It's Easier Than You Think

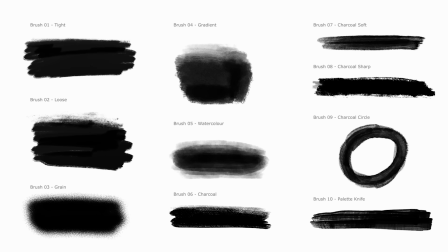There are so many ways to animate paint for different effects. In this video, I'll show you the 3 essential techniques that work with any application, digital or analog, as I put together this animated logo.
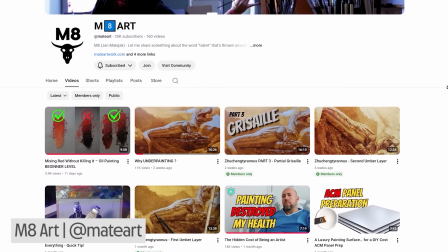I'm animating this logo for one of my favorite painting channels, Marriott. He is an amazing oil painter who uses traditional techniques for just incredible results.
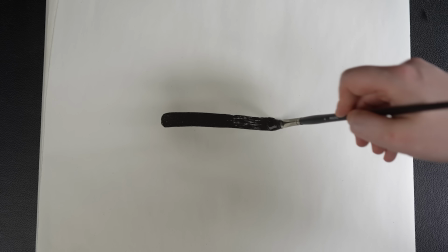I've been painting a lot lately, so he's been a huge inspiration. My idea was to start with a close-up of a single brushstroke being painted, then that turning into a flurry of brushstrokes, and finally a reveal to that clean logo. For that end section with the final logo, I will use the most useful technique, a looping boil, which is where you make multiple versions of your stroke or design and put them in a sequence.
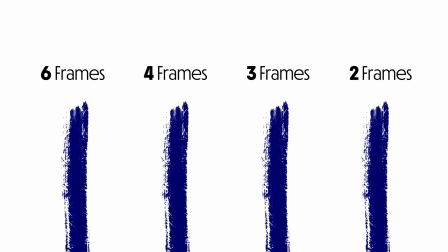The imperfections between each stroke make the animation move and feel alive. Animators call this a boil. You can use digital brushes or scan actual painted brushstrokes. 4 to 6 frames is ideal, otherwise it just looks too choppy.
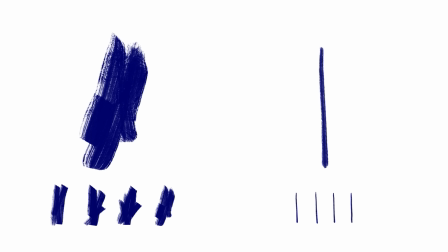If you want more energy and chaos, make them more different from one another. If you want them more smooth, make them more similar.
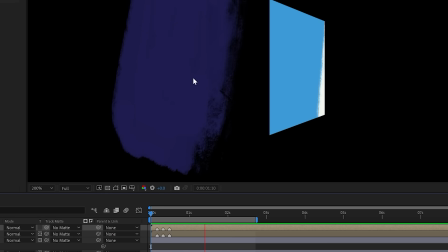That all depends on your goal and your patience.
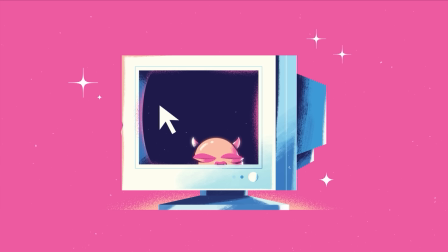I really like using these looping brushstroke elements for textured shading to contrast with clean vector shapes, like this. I've actually got a brush pack full of these that you can download for free in the description that you can use in all of your textured projects.
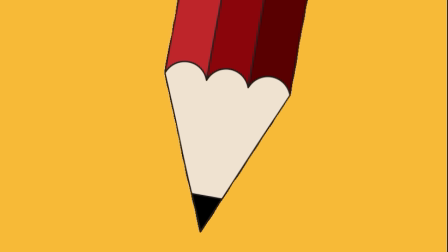Another way to apply boil without crafting individual frames is to apply
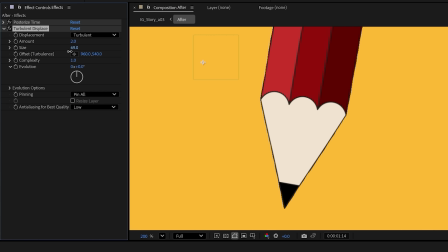a slight distortion over everything using a turbulent displace effect in After Effects.
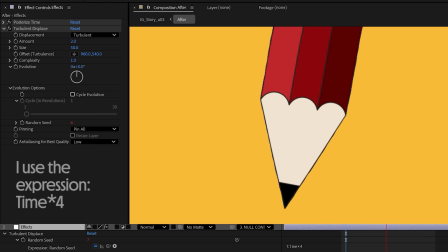Set the size and the amount low and animate the random seed so that the distortion's different every frame.
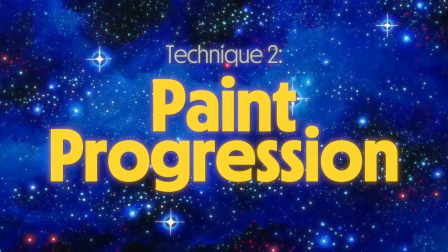And I've done a full video just about that technique. For the first close-up animated brushstroke in the animation, I'm going to animate the process of the paint being applied. This is where each frame is the progression of the paint, a sequence of it being painted.
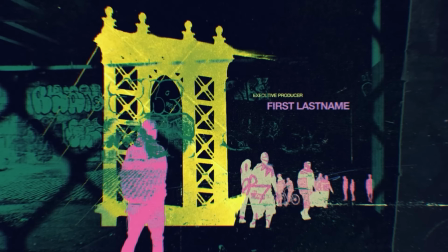I use the same technique for this spray paint effect in this animation.
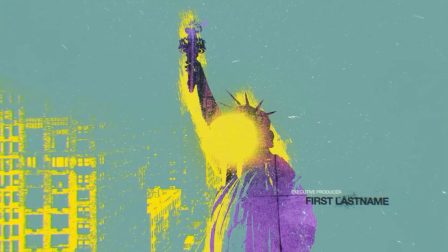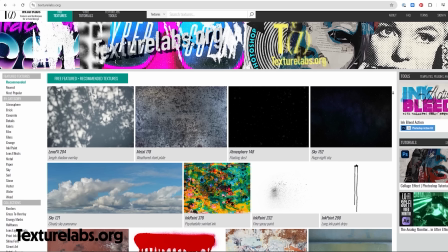I used multiple scans of spray paint and put them in a sequence from smallest to largest.
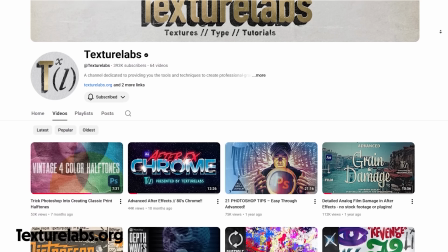These are from texturelabs.org, without a doubt the best free texture resource and go-to YouTube channel.
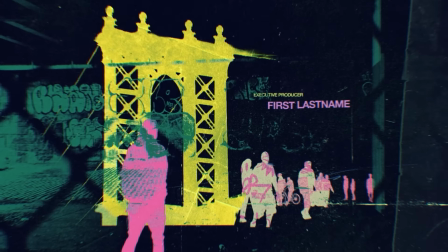It is a really fun and easy way to build textured elements.
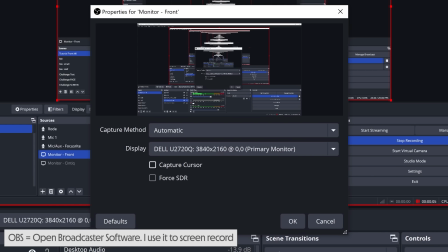A quick and dirty trick to get a similar effect is to just screen record yourself painting digitally and turn off your cursor visibility in OBS.
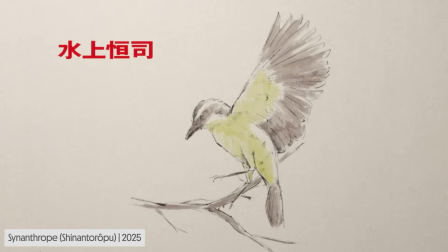Or heck, leave the cursor on. Embrace the digital artifacts of the process.
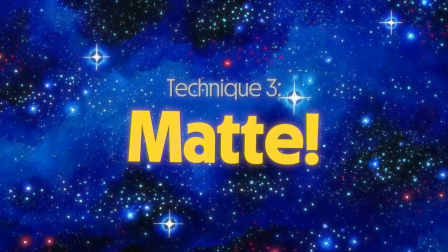They actually do this in the title sequence for the show Synanthrope, and it looks amazing.
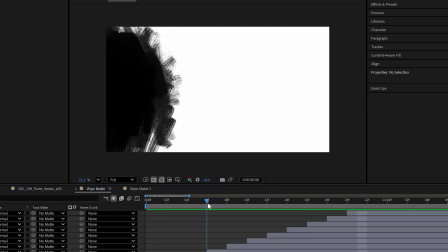Another technique is to use these sequences as mats to reveal other elements.
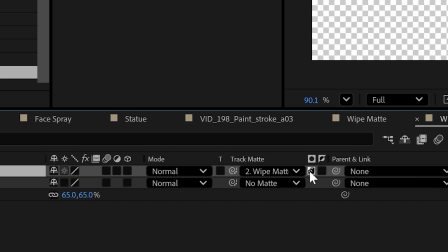We can use that previous technique to fill a larger area, piece by piece, over several frames, and select that sequence as a luma mat. This also looks great with multiple versions stacked on top of one another and offset,
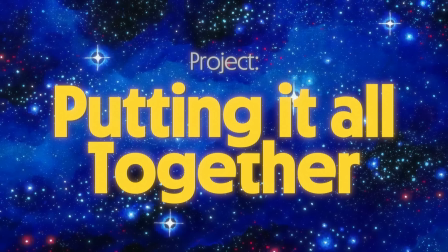to turn something static into something pretty exciting without much effort at all.
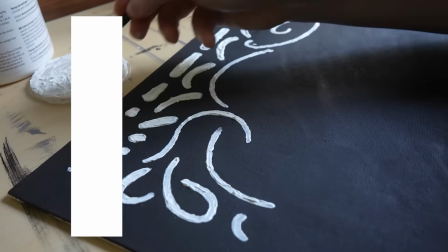For this logo animation, I wanted to take all of those techniques and push them further by painting every frame
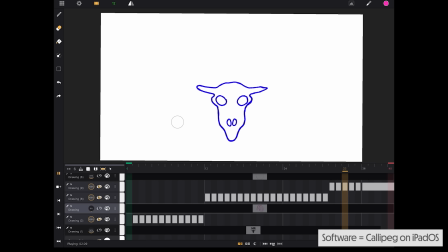IRL, then combine them in After Effects. I started by creating a rough animation as a guide. At the start is just extending a straight stroke, simple enough.
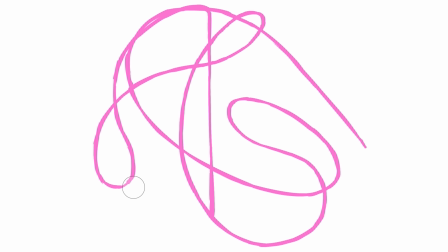Then for the frantic brushstrokes, this is a very fun and suspiciously easy process.
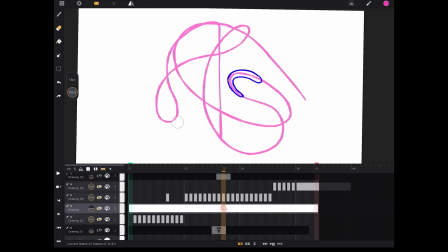I started with a line as the guide path that the brushstrokes are going to follow and drew long sausages along that line, varying their length to change the speed. For faster speed, longer sausages. For a slower speed, shorter sausages, moving just a little ahead of the previous one.
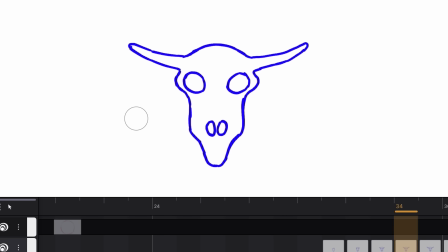I had that resolve into the final logo with a few frames of the paint moving upwards to fill that skull shape.
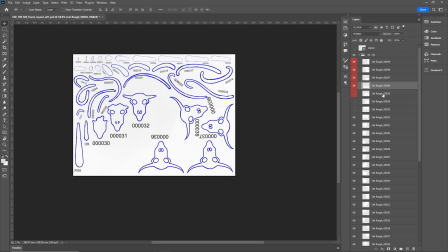I took all of those frames, exported them as a PNG sequence, and lined them up on a single A3 sheet of paper,
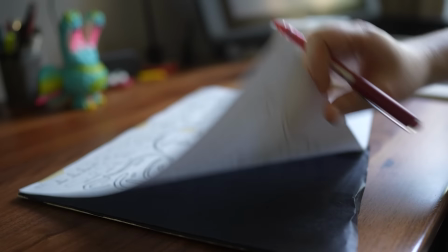with 6 versions of the final skull so I could loop and boil those as I needed.
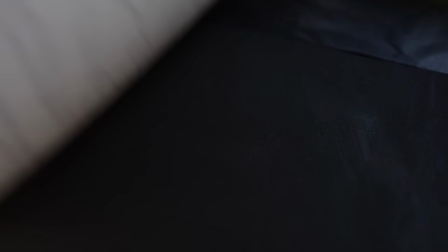Then transferred them to a canvas board using a carbon paper so I knew where to paint. It does look subtle over the black, but I could still see it very faintly.